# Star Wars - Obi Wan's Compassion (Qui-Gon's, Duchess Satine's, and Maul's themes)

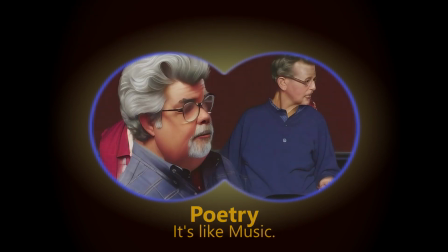So people have said a lot about the use of the word poetry in describing repeated scenarios in different Star Wars situations.
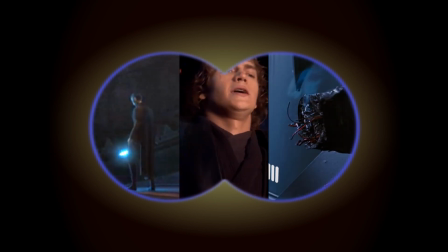Sometimes in these poetry scenarios it shows how maybe different people handle the same
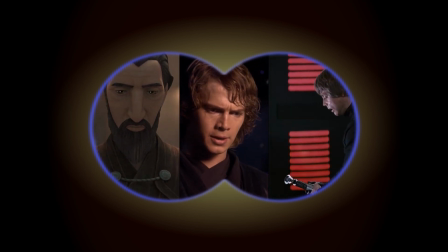situation in different ways and for different reasons and you can draw conclusions between these characters in that relationship.
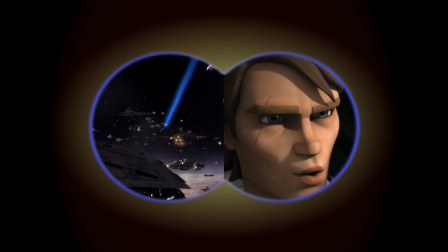There's also showing when one character has achieved something that you've already seen another character achieve.
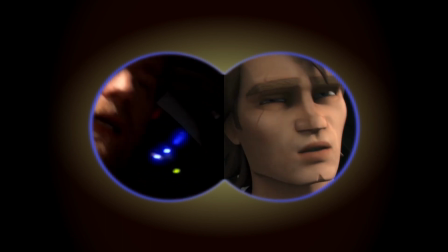Like in this particular instance, you see Anakin becoming a peer of Obi-Wan.
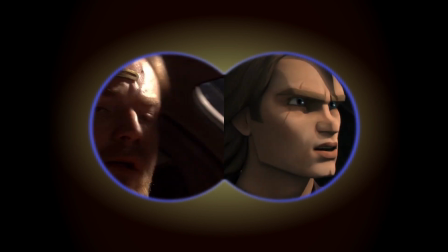And in this other scene, you see Ahsoka doing the exact same thing, becoming a peer of Anakin. And that's kind of a shorthand to show growth in that kind of scenario. But in this video,
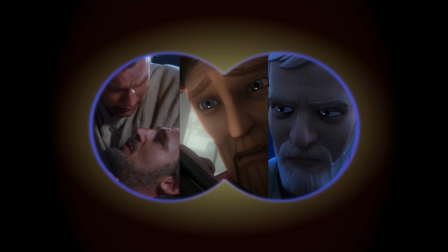the one I specifically want to highlight is the type of Star Wars poetry where we see the same character coming into the same situation three
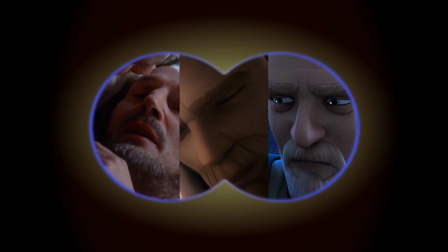times and it shows not only the growth of the character in a sense but also
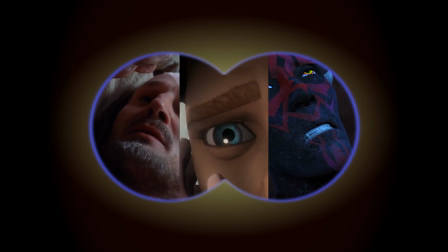obi-wan's actual compassion towards all people despite who
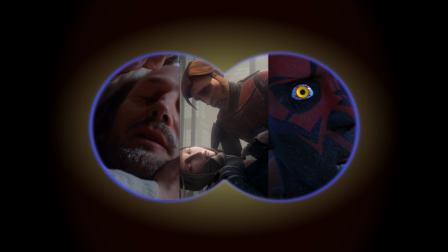they are in that first clip that i played we see obi-wan
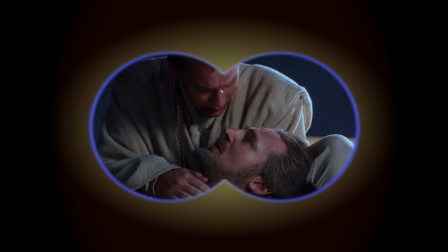holding a dying person in his lap or in his arms and
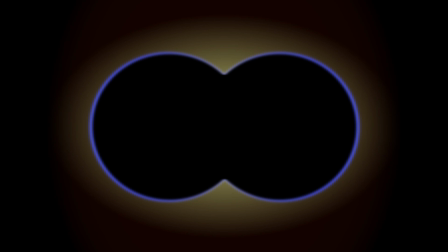it's very similar to a sculpture by michelangelo called la pieta that means compassion which is obviously where i got the name for this video.
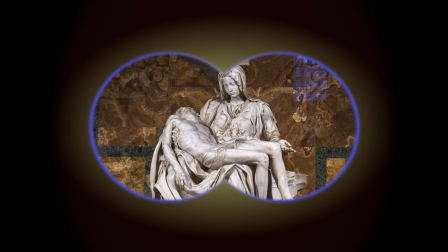And that's a recurring theme in all three of these scenes.
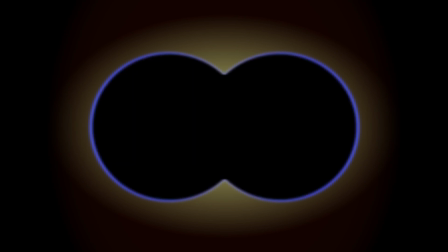There's also a touch on the face that the dying person, in the first scene it was Qui-Gon touches Obi-Wan on the face.
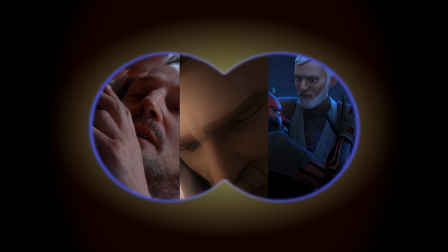I think it, in a way, kind of references back to what may be the actual original version of this scenario,
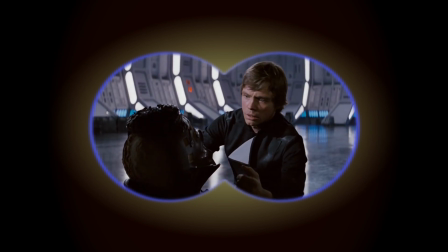which is from Return of the Jedi when Vader tells Luke to take off his mask.
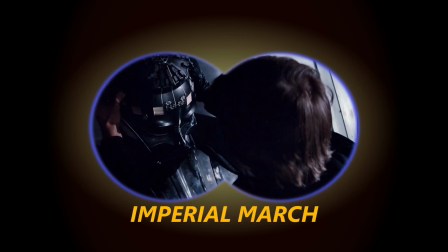And thematically it does fit in because it does play the Imperial March when Vader dies.
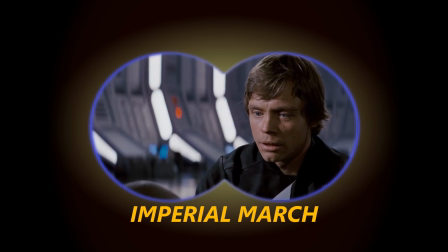which is more or less his theme in that movie. But I don't want to add a fourth theme in one video.
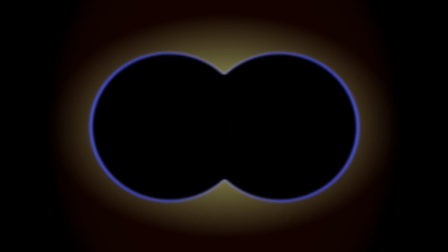It seems like a lot. So we see that touch on the face. It's kind of taking off the mask.
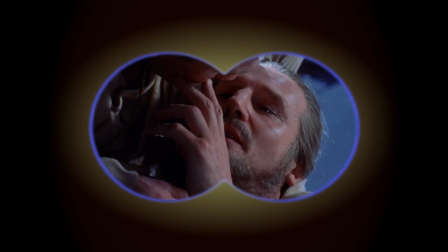He pretty much says, okay, we lost Duel of Fates. Come here, I got a jab for you. We're doing it the hard way.
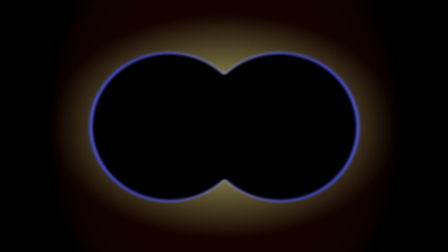The next clip here is Qui-Gon's theme played as Obi-Wan's maybe showing his starting point for compassion.
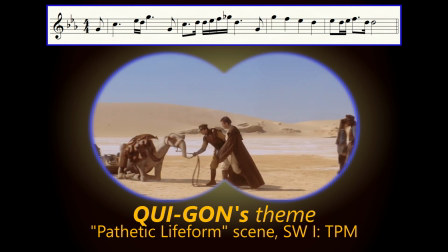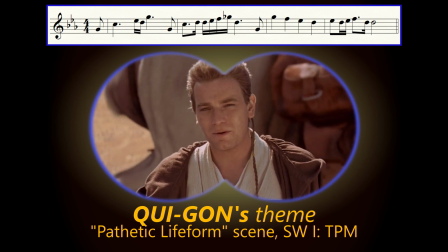So that brings us to the next clip, which is a person that we find out is very close to Obi-Wan, actually Satine, the current leader of Mandalore.
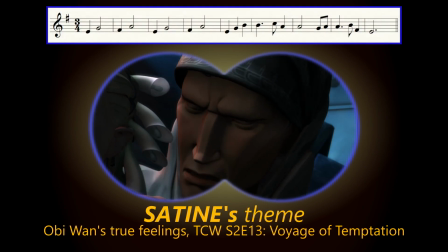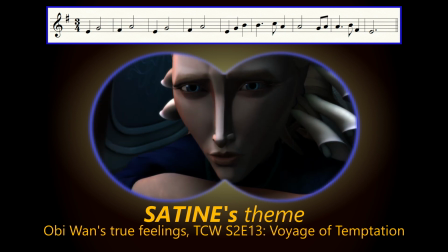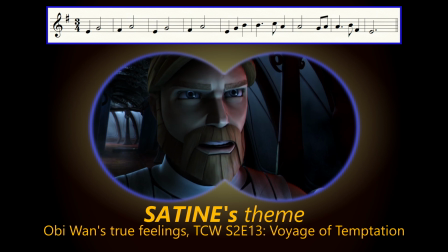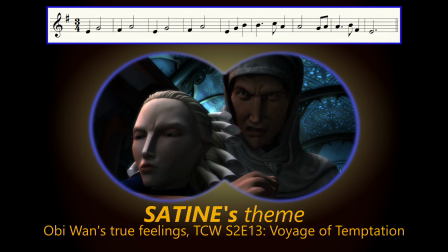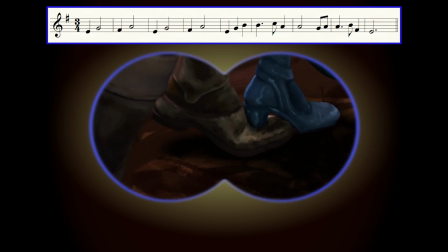And that is actually the scene where it's revealed how serious their connection is. I kept the video running because I really like Satine's cold business face.
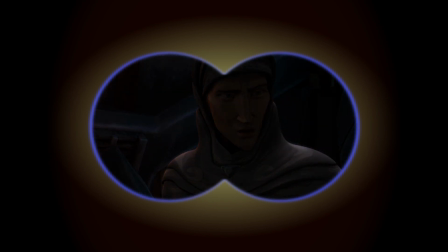Much better than her just got run through with a dark saber face, which we're about to see. In this next clip, Satine dies in Obi-Wan's arms and touches him on the face to remove the mask, so to speak.
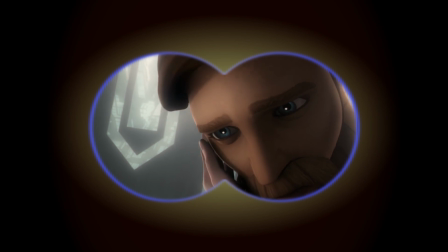And Obi-Wan seems to have his own little what-if episode. Satine's theme actually stops playing for just a brief moment while he does that.
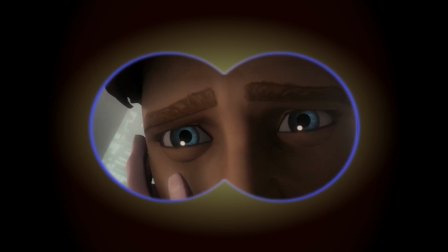And as is normal with Jedi, we see him react to her dying right before it happens.